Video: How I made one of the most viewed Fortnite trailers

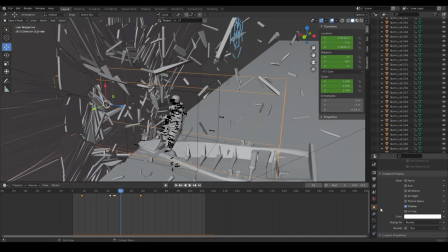Let's set that to bounce and this thing basically breaks the wall.
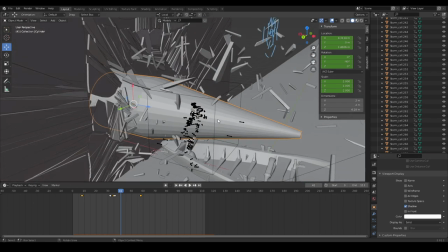It's not actually Jonesy breaking the wall, it's this very pointy bullet thingy.
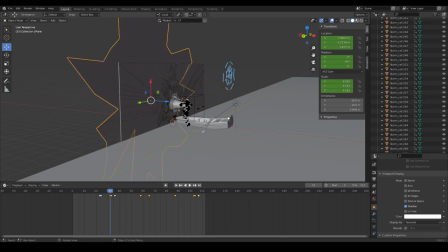And you can see in the background there's this kind of star looking shape getting bigger and
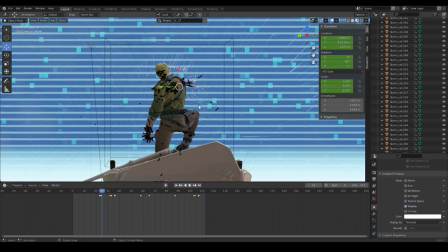that basically solved the effect of something is growing behind
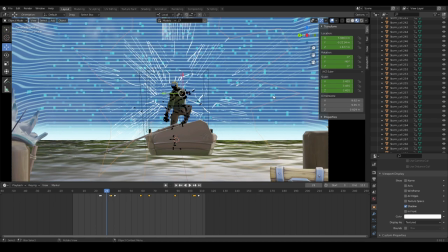there or something that this shit all the shit was cracking and as you can see right here
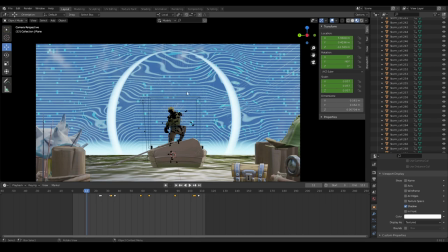I made this distortion effect doing the same technique I
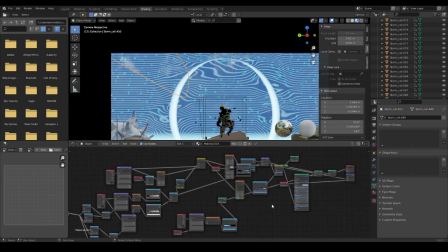showed you earlier but just a little more complicated it basically this basically
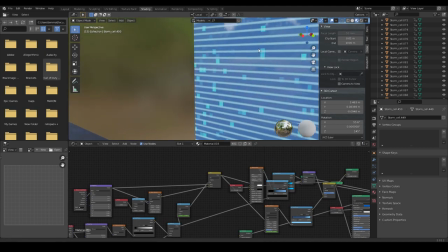means that that you there's a gradient that forms a circle
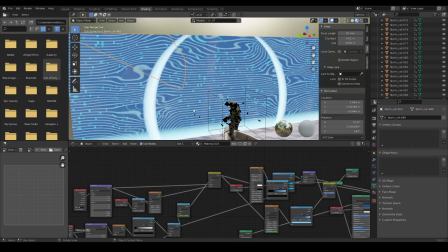and it basically makes shockwave and the idea of it is that it breaks
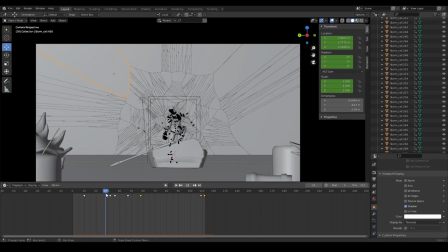the wall now I brighten up the scene a lot in the final product I'll set that back to bounce I brought it up the scene a lot in the final product because well animation was very janky and again I didn't spend a lot of time
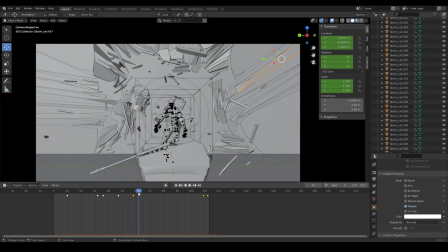making this so cropped out as much as I could could and as you can see here he kind of waggles his arms and goes try to grab the camera just like this one but he gets sucked in and then it goes out to all white and then we have this scene where
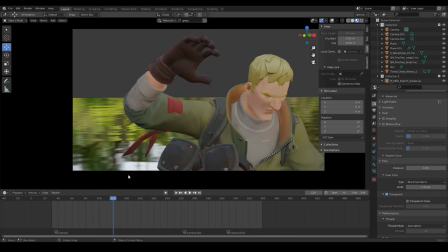Jonesy just kind of goes ah and I and I did do a reference by the way and I'm not going to show that on screen
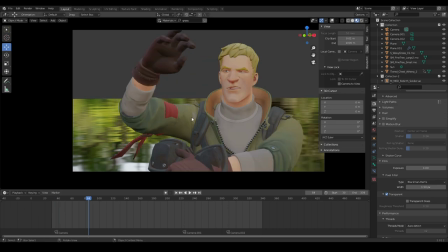because well not ready for a face reveal okay so I basically took a reference and then I animated from that reference
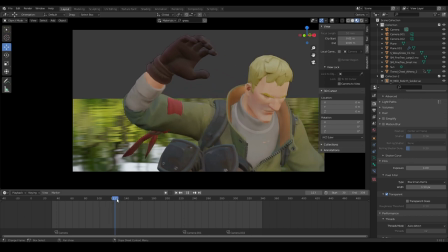and put it on Jonesy right here so I basically what he's doing right now I did that beforehand and then I just kind of animated that.
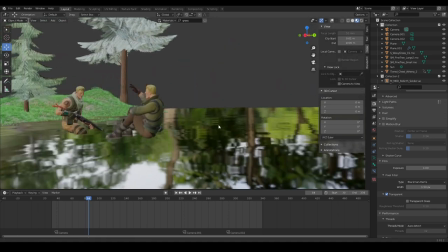As you can see how this looks right here,
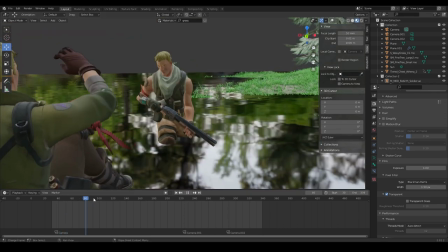this other Jonesy is just kind of sunk into the ground and doesn't move at all until he just moves up and casts a shadow onto this Jonesy,
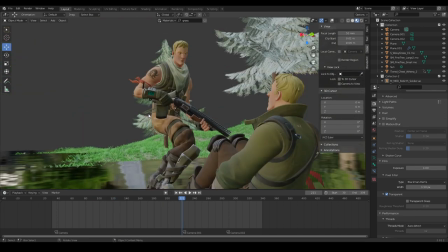which makes him look up and then go, whoa. And then at that moment the camera switches, there we go, to this Jonesy.
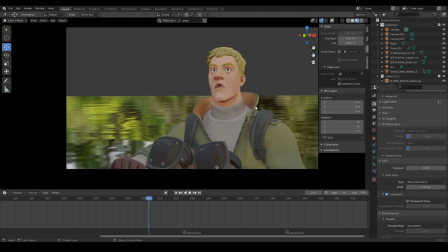By the way, the lighting I did here was very interesting.
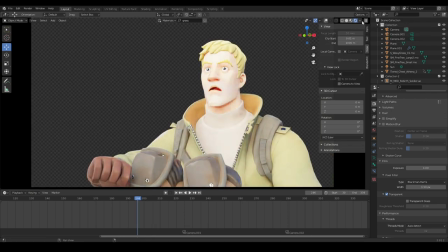So At first I had very harsh lighting because I wanted him to What the hell?
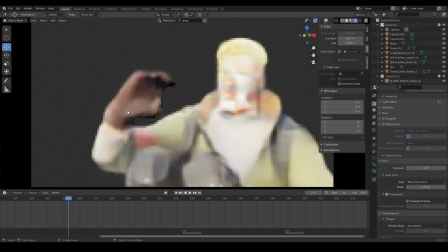Oh, yeah, yeah, I wanted to get this hands in front of his eyes. I'm not sure why not it's not working here Oh, yeah,
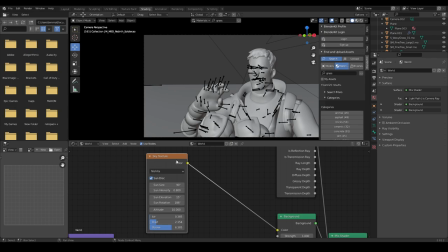I basically I used I used for every scene I used the sky texture for lightning lighting because basically that's the closest thing thing you can get in blender to what
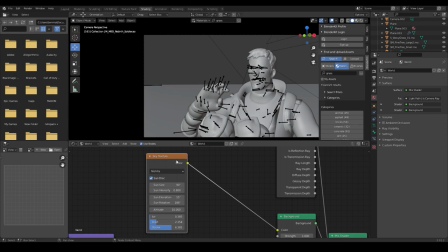Unreal engines sky lighting looks like I'm not sure why
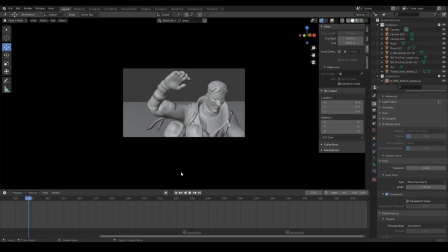the animation has gone lost in this so i'll animate it for you real quick so right here it's going to be okay to put that at 90 but right here we have to set that to i think zero yeah that's that's how it
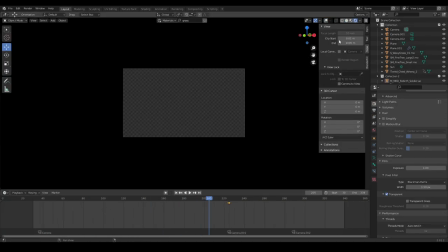looked like so basically what happens here is what i did was i uh kind of had very harsh lighting here so that he would be blinded
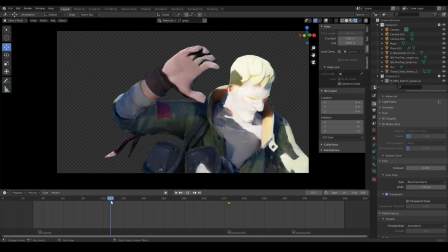by the lights and kind of put his hand in front of the sun so that it wouldn't be blinded by it and then this show jonesy kind
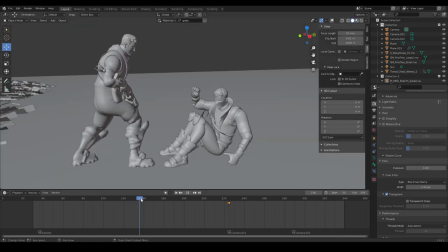of slides in front of him weee and then the lighting uh and the lighting
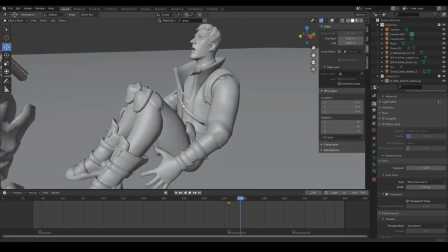turns all soft but this arm moves very janky and i'm not sure
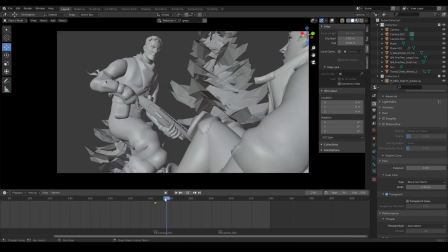why i did that and in the final shot that doesn't look very great either so uh i did that and basically i uh so so i
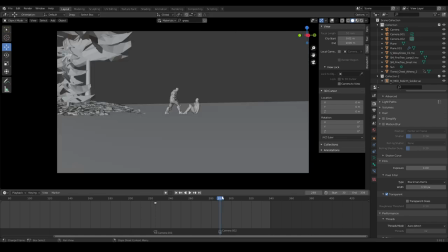didn't animate in this scene a lot either so i cannot kind of Shot went to this shot and I wanted to make some more interactive things
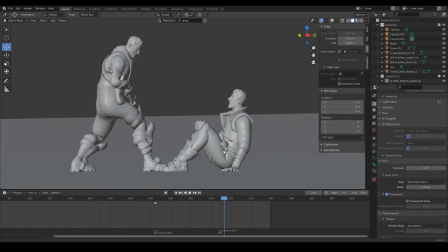going on here But I decided to just close off the project because I was spending too much time on it And I had to go do shit for school So how do you end something so dramatic very
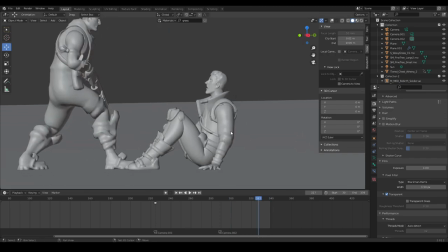quickly throw a chest on his head And and this is very hard to notice but this Jonesy actually
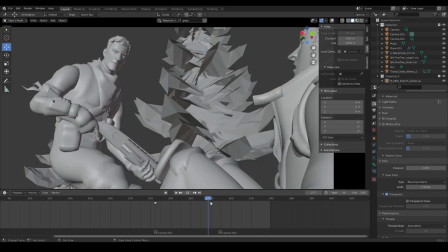reacts to that He goes on also one one interesting thing this chest right
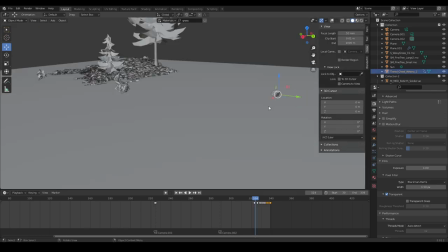here is actually a very stretched out This is a smear
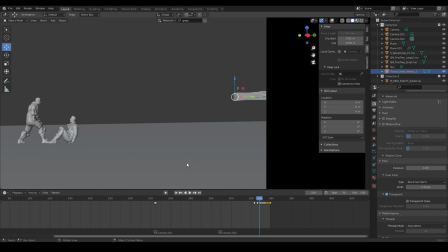technique you used in you use in animation Why did I not just do this with motion blur while I can show you?
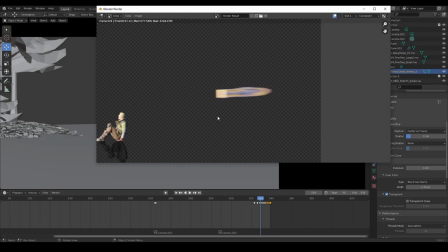Okay, right here. So basically if I just let the chest be as it
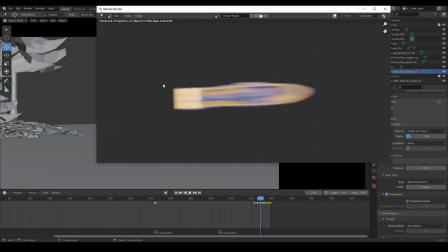was and not stretched out this motion blur would be would make the chest unrecognizable
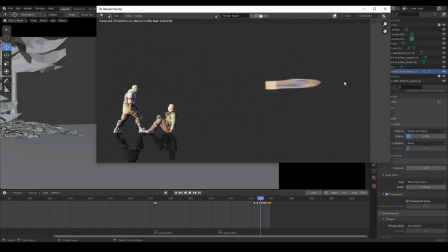as if it just kind of nothing almost nothing raced through the
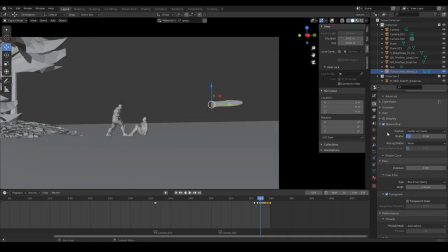air and hit him so in this scene i didn't use motion blur at all i uh
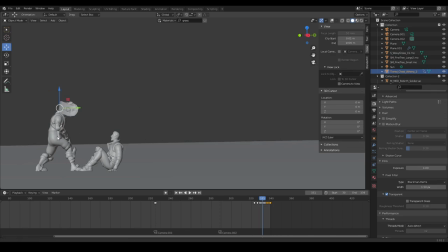just stretched the chest out so yeah so that it would hit him in his head and then just bonk
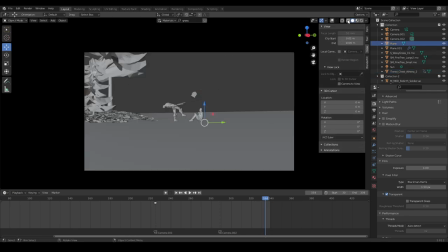okay so in this scene i think i used this plane right here uh for the materials i
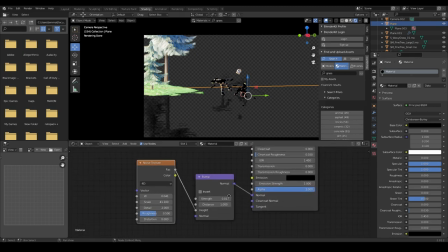used a simple I used just a simple noise texture and a bomb texture to make this
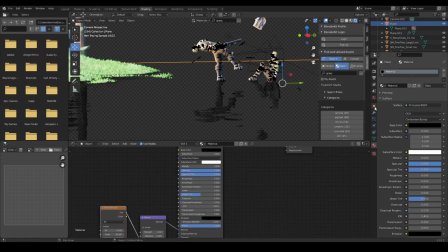wow-y reflection and for the rest I made it a shadow catcher so that it would cast a shadow and a reflection kind of sort of.
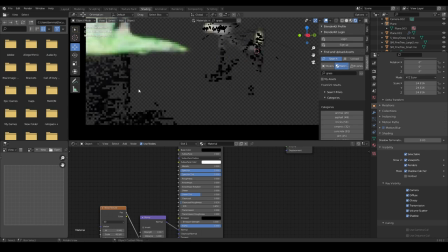And in the final thing I removed this and left a very noticeable black stripe And I'm not sure why that's there in the final thing, but it's there and I regret it So, um, and I basically put this on a white background after I rendered it
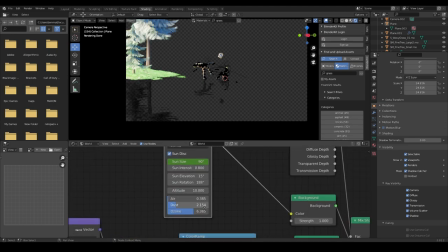Now let's take one more look at the lighting because it's really freaking simple It's basically just one node that lights this whole scene and it's
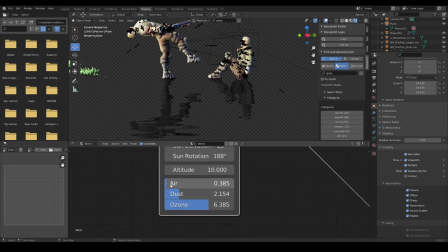this single sky texture node with the air turned down the ozone turned up so that
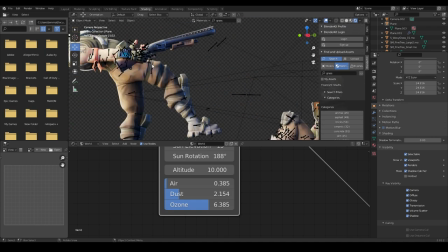it would have a more beautiful blue shadow and the dust turned up just a
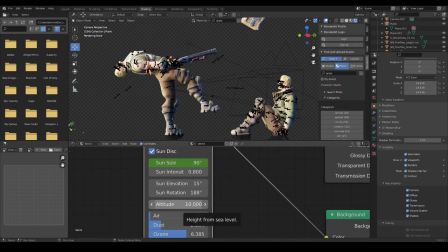little bit and they're also apparently 10 000 feet in the sky same goes for this
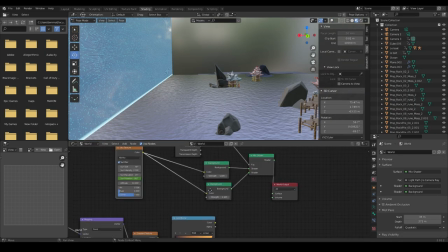scene basically just this world node that world node that just has the ozone turned up by a lot the air turned down the
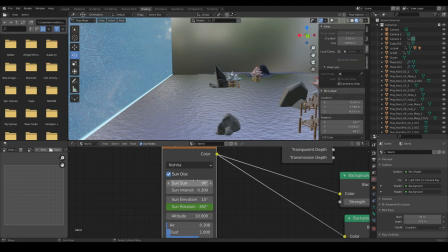altitude set at 10 000 and a very soft and big sun and
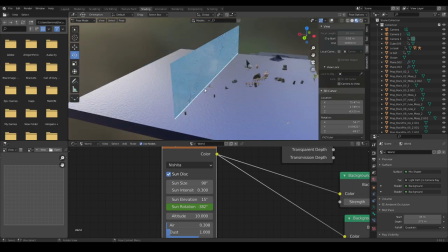i really had to mess around with the reflections to not bring that sun into well
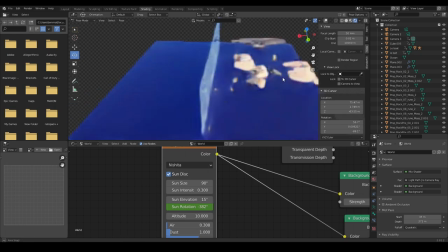the water reflecting for reflecting because if you can as you can see right
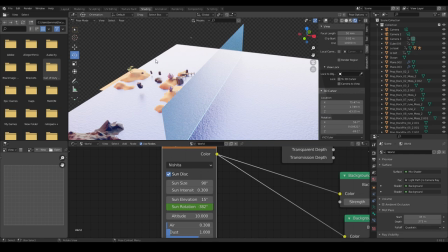there that's this huge ass sun that i had to animate so that it wouldn't get in into the so that it wouldn't directly shine into the camera and brighten
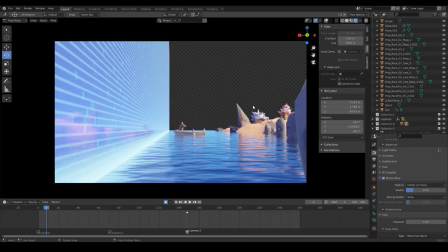up the whole scene so yeah that has been my breakdown I hope you liked it and see you next time